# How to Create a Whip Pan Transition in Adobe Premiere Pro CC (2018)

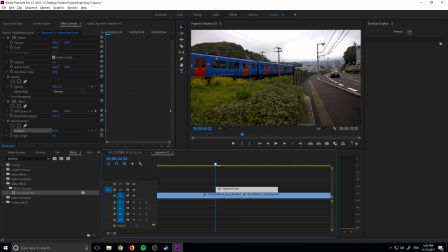Move to the center, drag, whoops, not the direction. We don't want to toggle the direction, we want to toggle the blur length right here.
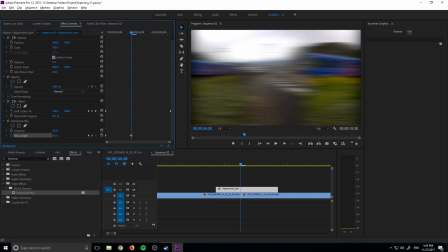Then move to the center, and we're going to drag this up to maybe like a 130 blur right here.
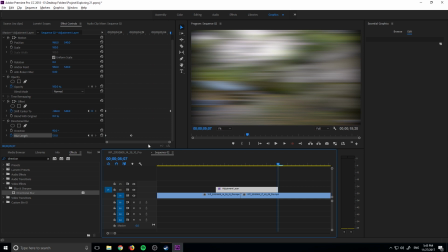And then go to the right side and then just drag it back down. The reason we made the right side a little bit longer is because the effect sort of works best if we go fast and then come back down slowly, relatively slowly.
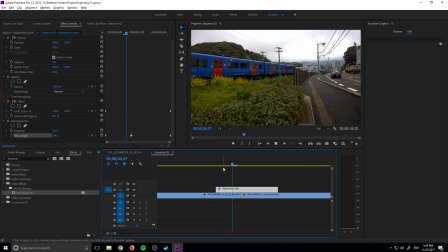So now we have the effect starting off like so, if you'll see right here.
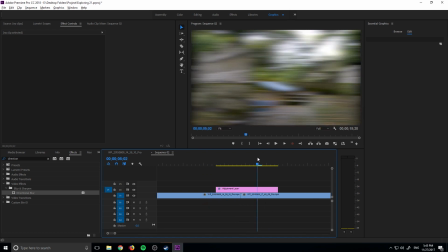Looking pretty good so far.
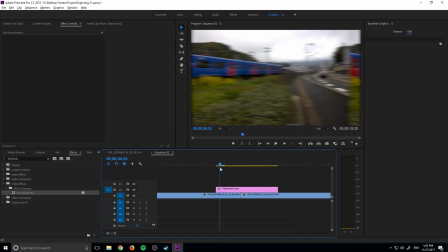A couple things so far that I've noticed is, the first is that if you'll notice, it starts to blur immediately.
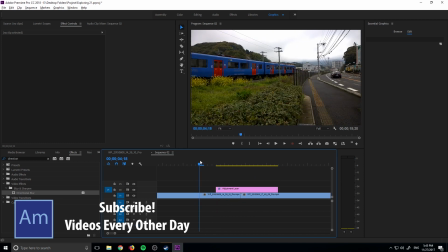And the problem with that is it sort of looks like it blurs before the motion is happening, which makes it look a little bit weird. So what I like to do is just go in here and just go find that blur, the directional blur right here, and just move it one frame over. I don't know, it just feels a little bit better where the motion is already happening now before the blur starts happening.
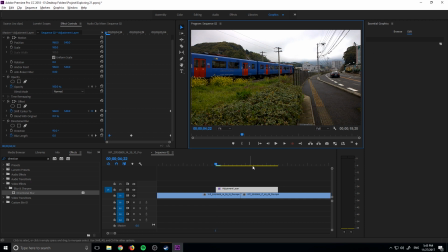So maybe move it over to right here. And now you'll see that the one frame beneath it, we're already starting to get that movement, and then the blur starts to come in.
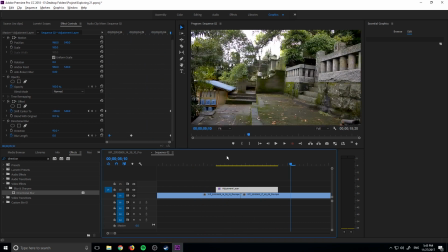And I just feel like that makes it just a touch smoother in my eyes. The next thing I like to do is I don't like to keep this as linear as it is right now,
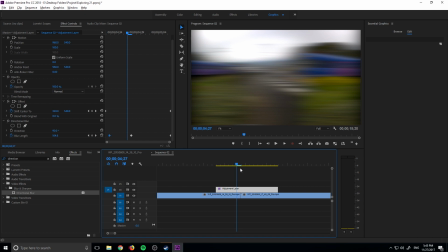meaning that every single one of these frames is moving the exact same amount as the other frame.
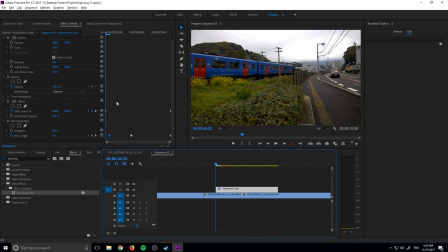What I like to do is to ease it in and ease it out. So we're gonna go to these first two keyframes.
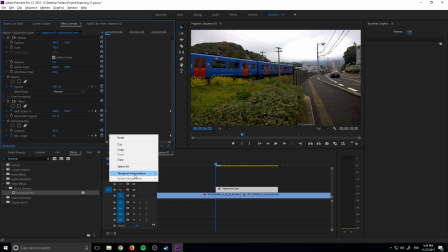You can highlight both of them at the same time just by dragging like so. And we're just going to go ahead and go into temporal interpolation, and we're going to ease these out.
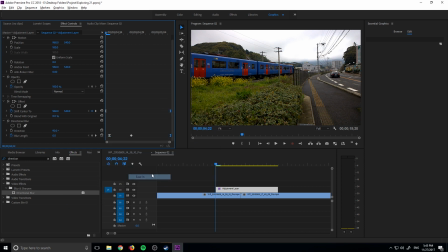And then we're going to go to this one, the ones on the right, and we're going to ease them in. And if you drop down this right here, you kind of see what we're doing here. We are just creating this where it's going to go sort of velocity is medium fast and then comes back down like so.
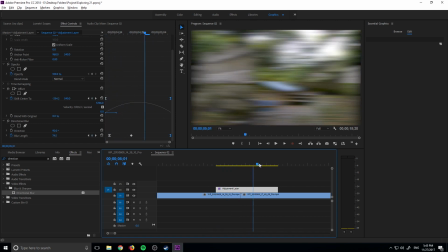And you can see that sort of creates that quick whip.
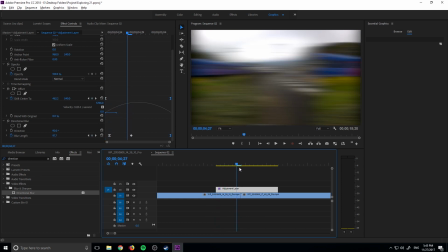So it's like it's slowly moving over, then right where we need to sort of clean it up, aka, you know, sort of where that line happens,
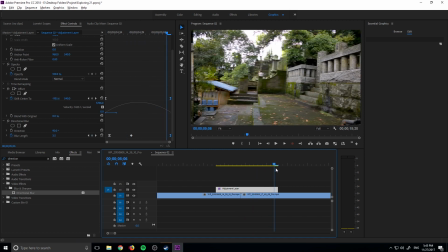that transition happens, it goes really fast and then it slows itself back down with this arc right here.
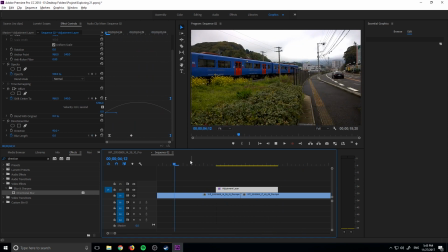So now we have it looking really, really smooth, just like so. And that is really all of the effect. You can add some, you know, additional effects inside the blur here if you think they look better.
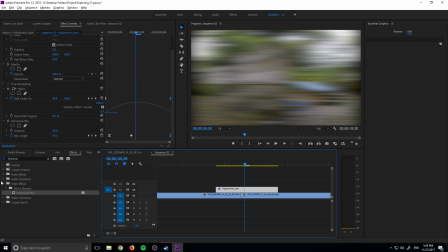Some people like to use, I've seen posterize, I've seen different blurs,
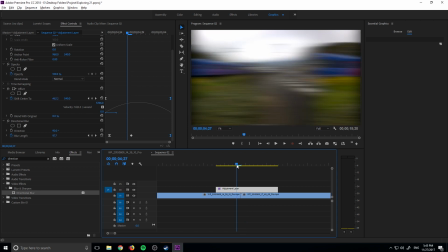I've seen sort of slight color changes, like people will blend the colors just a little bit better because you know how there's this,
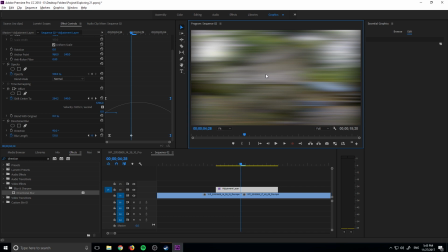like, right when it transitions, there's this jump in color. I've seen people sort of transition the color a little bit better, but this is the overall basic sort of form right here,
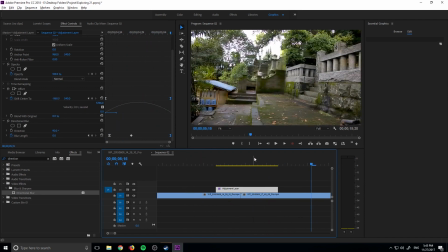how it starts slow and then sort of slides over to the right in that sort of beautiful look right there.
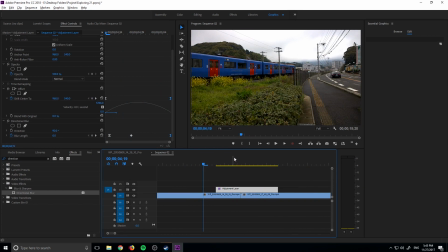Thanks everyone for joining me. If you have any questions or comments, go ahead and throw them in the comment section below or on our website at adobemasters.net.
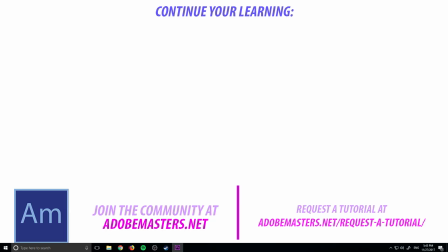If you want to see more videos similar to this one, go ahead and hit that subscribe button. I make a video every other day on Adobe-related products. And until next time, guys, see ya.